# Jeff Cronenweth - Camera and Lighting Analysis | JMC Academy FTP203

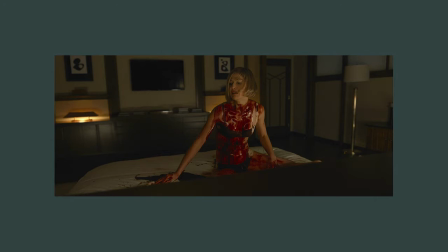(4:34)
Now while the red is rich and bold, it isn't necessarily vibrant. It stands out enough to make an impression, but not enough where it looks out of place and ruins the aesthetic. Without going too much into colour theory, he makes the red pop by surrounding it with its opposite colour, green.
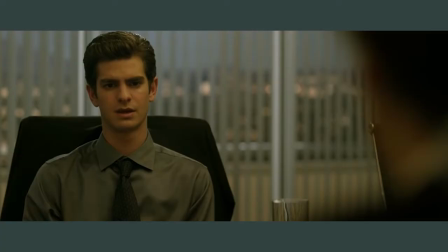(4:47)
Okay, so let's watch a seen from the social network so that we can analyze the lighting point zero three percent
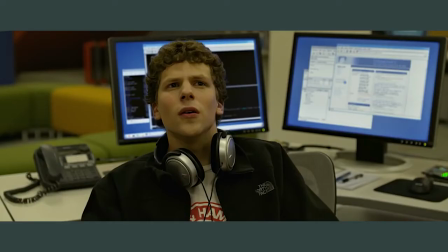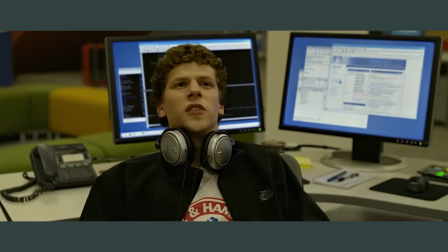(5:03) you signed the papers you set me up you're gonna blame me because you were the business head of the company and you
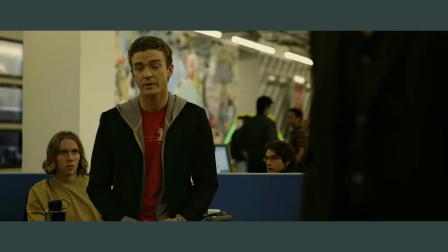(5:08) made a bad business deal with your own company this is gonna be like i'm not a part of facebook it won't be like you're not a part of facebook you're not
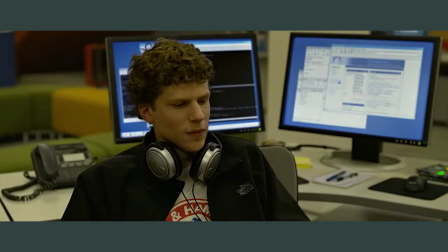(5:14) a part of face my name's on the masthead you might want to check again it's because i froze the account we think we were gonna let you parade around in your ridiculous suits pretending you were running Sorry,
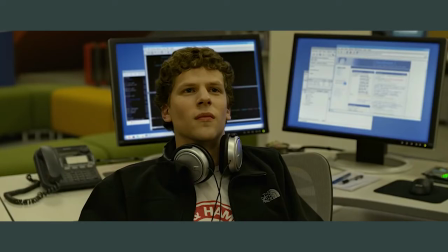(5:22) my Prada's into cleaners, along with my hoodie and my fuck you flip flops, you pretentious douchebag.
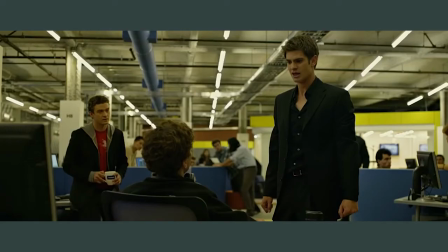(5:29) Security's here. You'll be leaving now? I'm not signing those papers. We will get the signature. Tell me this isn't about me getting into the Phoenix.
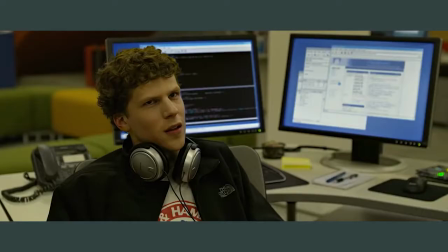(5:39) You did it. I knew you did it. You planted that story about the chicken. I didn't plant the story about the chicken.
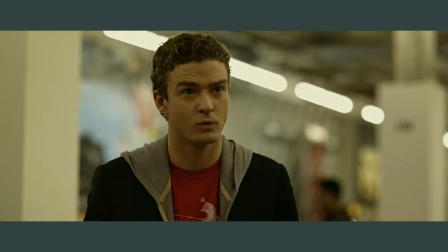(5:44) What's he talking about? You had me accused of animal cruelty. Seriously, what the hell's the chicken?
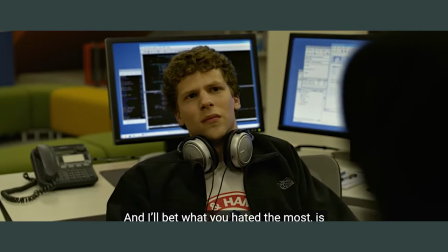(5:48) And I'll bet what you hated the most is that they identified me as a co-founder of Facebook, Which I am.
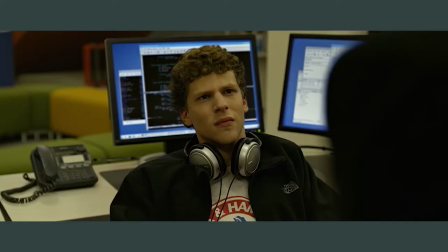(5:54) You better lawyer up, asshole. Because I'm not coming back for 30%. I'm coming back for everything.
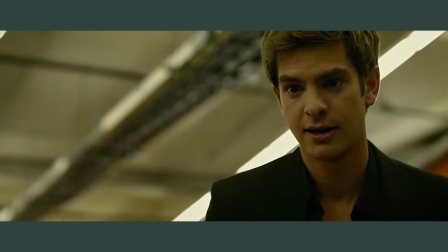(6:02) Mario,
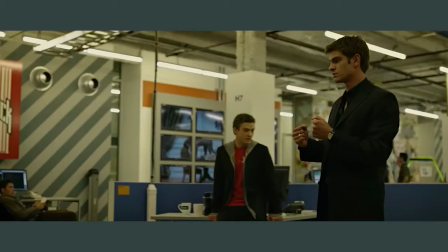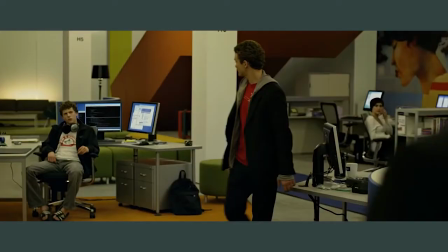(6:08) it's okay, I'm going. Hang on.
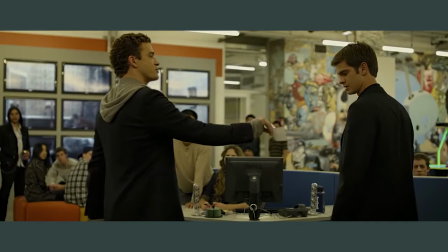(6:15) I almost forgot. Here's your $19,000. I wouldn't cash it, though.
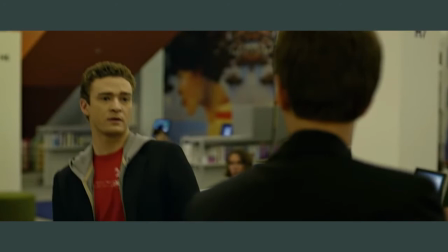(6:21) I drew it on the account you froze.
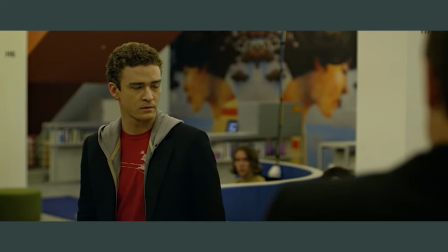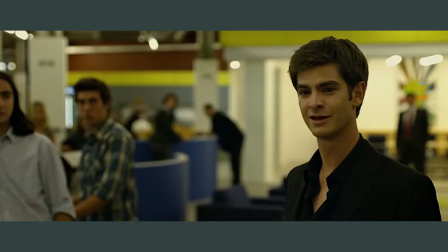(6:27) I like sitting next to you, Sean. It makes me look so tough.
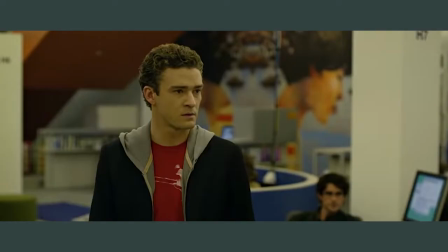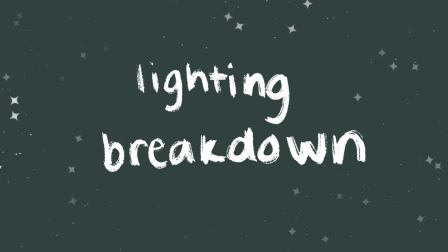(6:39)
So let's do a scene breakdown. Okay so I've sped up that 22 second clip to be 14 seconds and let's count how many uses of practical lighting there are.
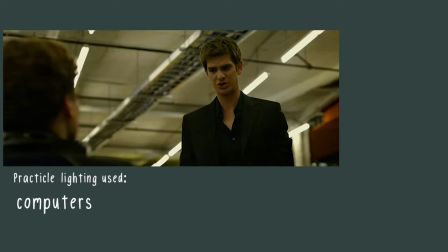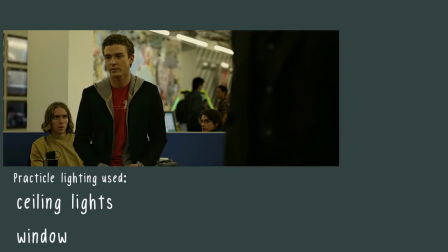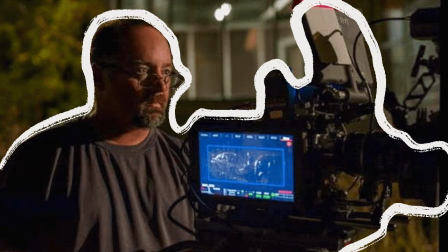(7:02)
This is honestly pretty typical for Cronenworth. Within that 22 second scene we can see five uses of practical lighting.
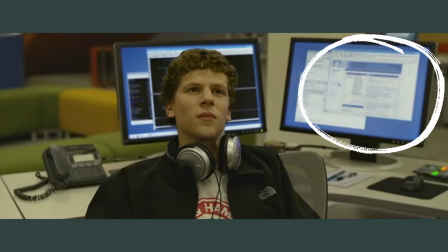(7:08)
The windows, a wall light, a lamp, the computers and industrial ceiling lights.
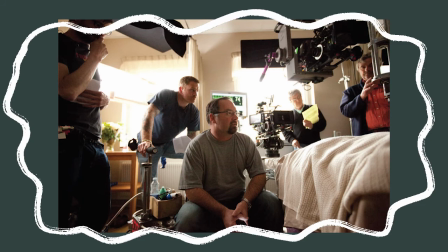(7:14)
So we have all of these practical lights mixed in with the use of soft head over lighting and side lighting.
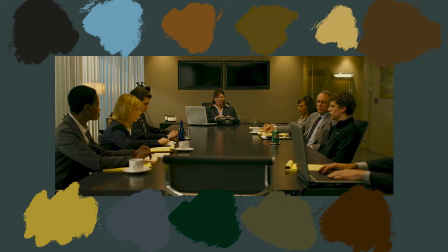(7:19)
This mixed in with the yellow green muddy colour palette really helps to show what Cronenworth's style is. Now when we look at the social network it's important to note that the only colour that doesn't look dirty is the Facebook
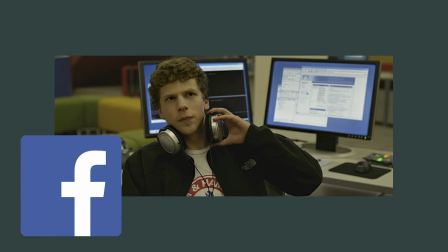(7:29)
blue and when we put the Facebook logo next to the scene still we can see that they match quite well. It is the only time where white looks clean and crisp which makes sense when we think about what the movie is about, the creation of Facebook.
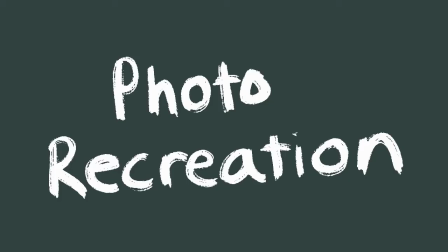(7:41)
Jeff usually sets aside one colour to stand out as seen here. Time to go over my photo recreation.
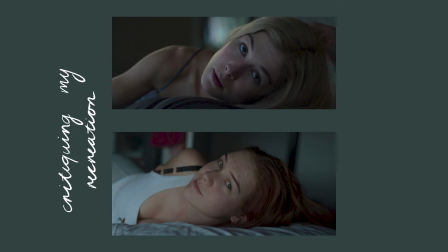(7:48)
So the first one is this Gone Girl still, which I recreated with my friend Carly. I think that we did a pretty good job, but if I pick it apart, I would say that it needs more shadow and depth on the side of her face.
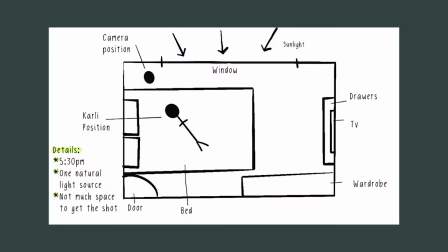(7:58)
Obviously, the head and body position aren't perfect, and there's probably a bit too much light on her face, but I think we did a fairly good job considering that we only had one light source and no lighting accessories. The room setup was pretty minimal. We had a large window, which we used for natural light, and we shut the blind halfway down just to cut out some of the excess light.
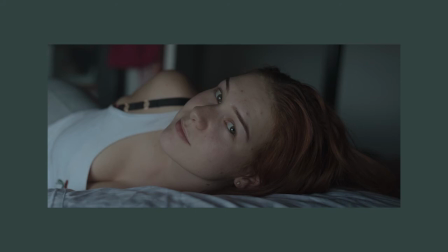(8:15)
We turned off the ceiling lights and I crouched in the corner while Carly was on the bed. I used a 50mm lens and shot it at 1.640th of a second at f2.8 with my ISO set to 800.
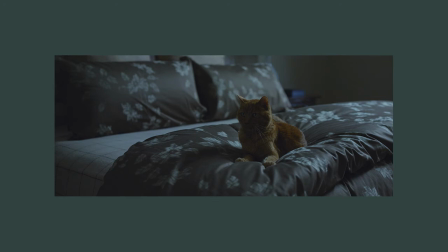(8:24)
Next one is of a cat on a bed from Gone Girl. I don't have a cat so I use my dog Rollie, he's pretty cute.
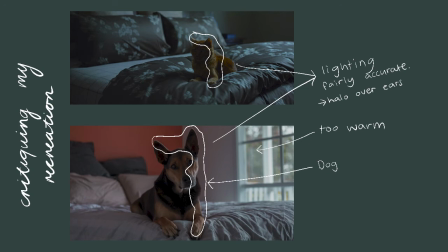(8:30)
Obviously mine is too warm, I tried to edit it cooler in Lightroom but it just didn't quite look natural due to the terracotta wall.
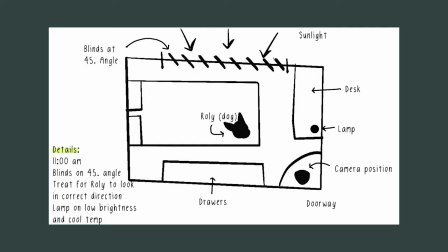(8:37)
The angle isn't quite right but I think that the lighting is actually pretty accurate. The lighting setup was similar to the one before with a large window.